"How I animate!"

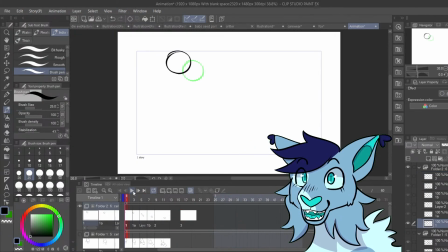(24:55)
This isn't super noticeable unless you slow it down a lot. To make it less noticeable, if it doesn't look as smooth, then don't keep it.
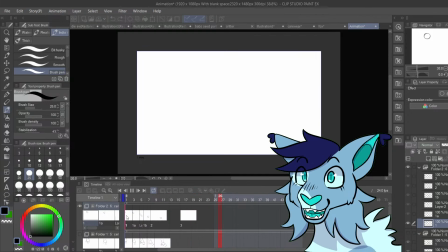(25:05)
But you can, if you're animating at 2s, you can put it at a 1, and now it's even less noticeable because it takes up half the time the others do.
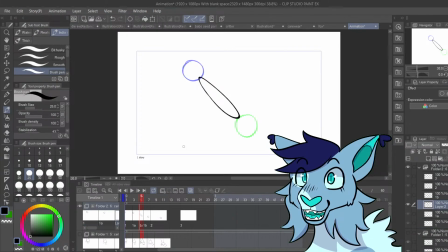(25:16)
How to do it wrong is if we take another example other than just that. If we have like a paw here,
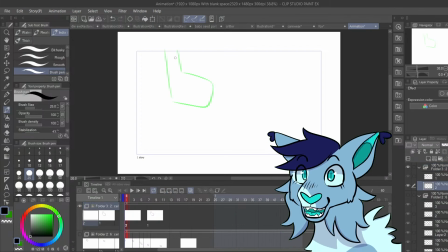(25:32)
um, and we're gonna put the paw like up, like this. Um, you don't want the in-between to be really noticeable like this. If you're gonna do the line blur like this, which people often do, it's the hardest one to perfect,
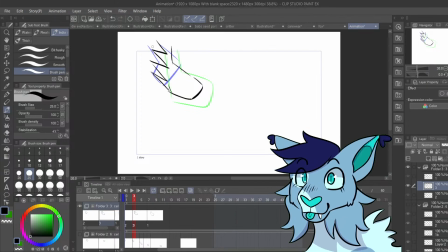(25:49)
but don't put thick lines like this because that type of motion blur is very noticeable when you put it together, even if you made it the smoothest thing ever, it's noticeable, especially since these lines
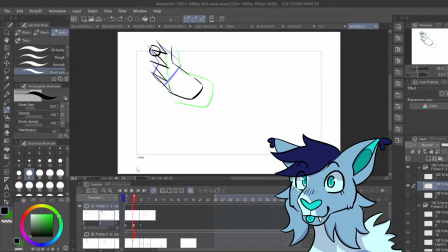(26:09)
go over the original frame, like the blue here. You can see that the lines do poke through, and this one's very close to being there. Um, to make it better, you would kind of move it like that, so it's kind of like in the halfway about the spikes,
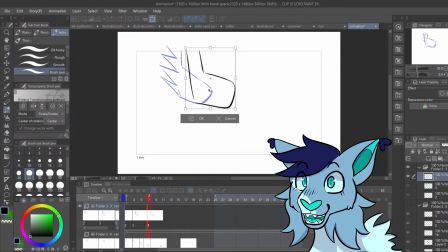(26:29)
and move this one over here because the smear frame is supposed to take up a long distance, not necessarily a very short distance. It's still noticeable
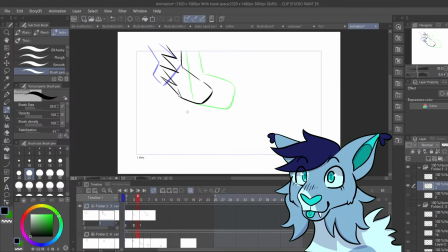(26:40)
because of how it is, because of the spikes, but that makes it less noticeable, which is better. Um, instead of these spikes,
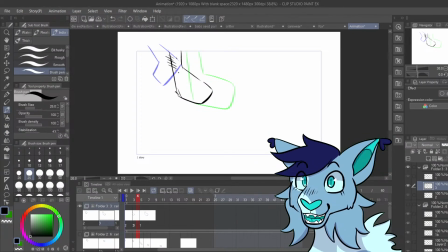(26:56)
what I recommend and what I've seen is to just make really thin lines, thinner than this, even if you can. And you can make like some bigger, some smaller and stuff, because it's often less noticeable to most people.
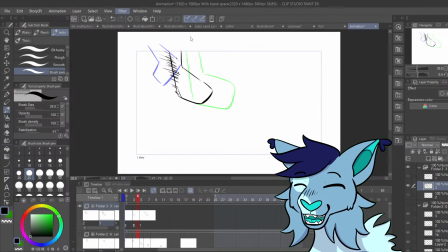(27:16)
And you can even do a smear frame, which I've seen people do, with a blur like this. And it still works, because it's like, again, it's a motion blur. Like that.
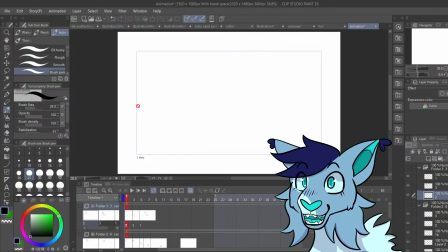(27:29)
So, we've covered arc smear frames and like following the movement of the previous frame.
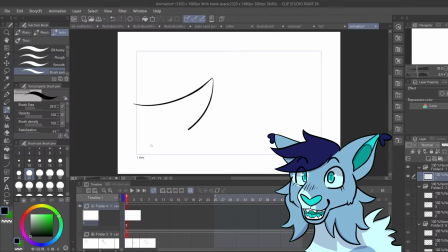(27:36)
Like, again, this example. And then you end with something like we put like that, Because it follows the movement, and you can break it and bend it once you perfect that. But that's it. So I'm going to keep this public. I'm going to add timestamps when I can.
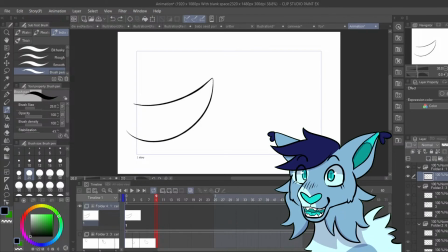(27:53)
But for now, this is how I animate. And yeah, that's pretty much it.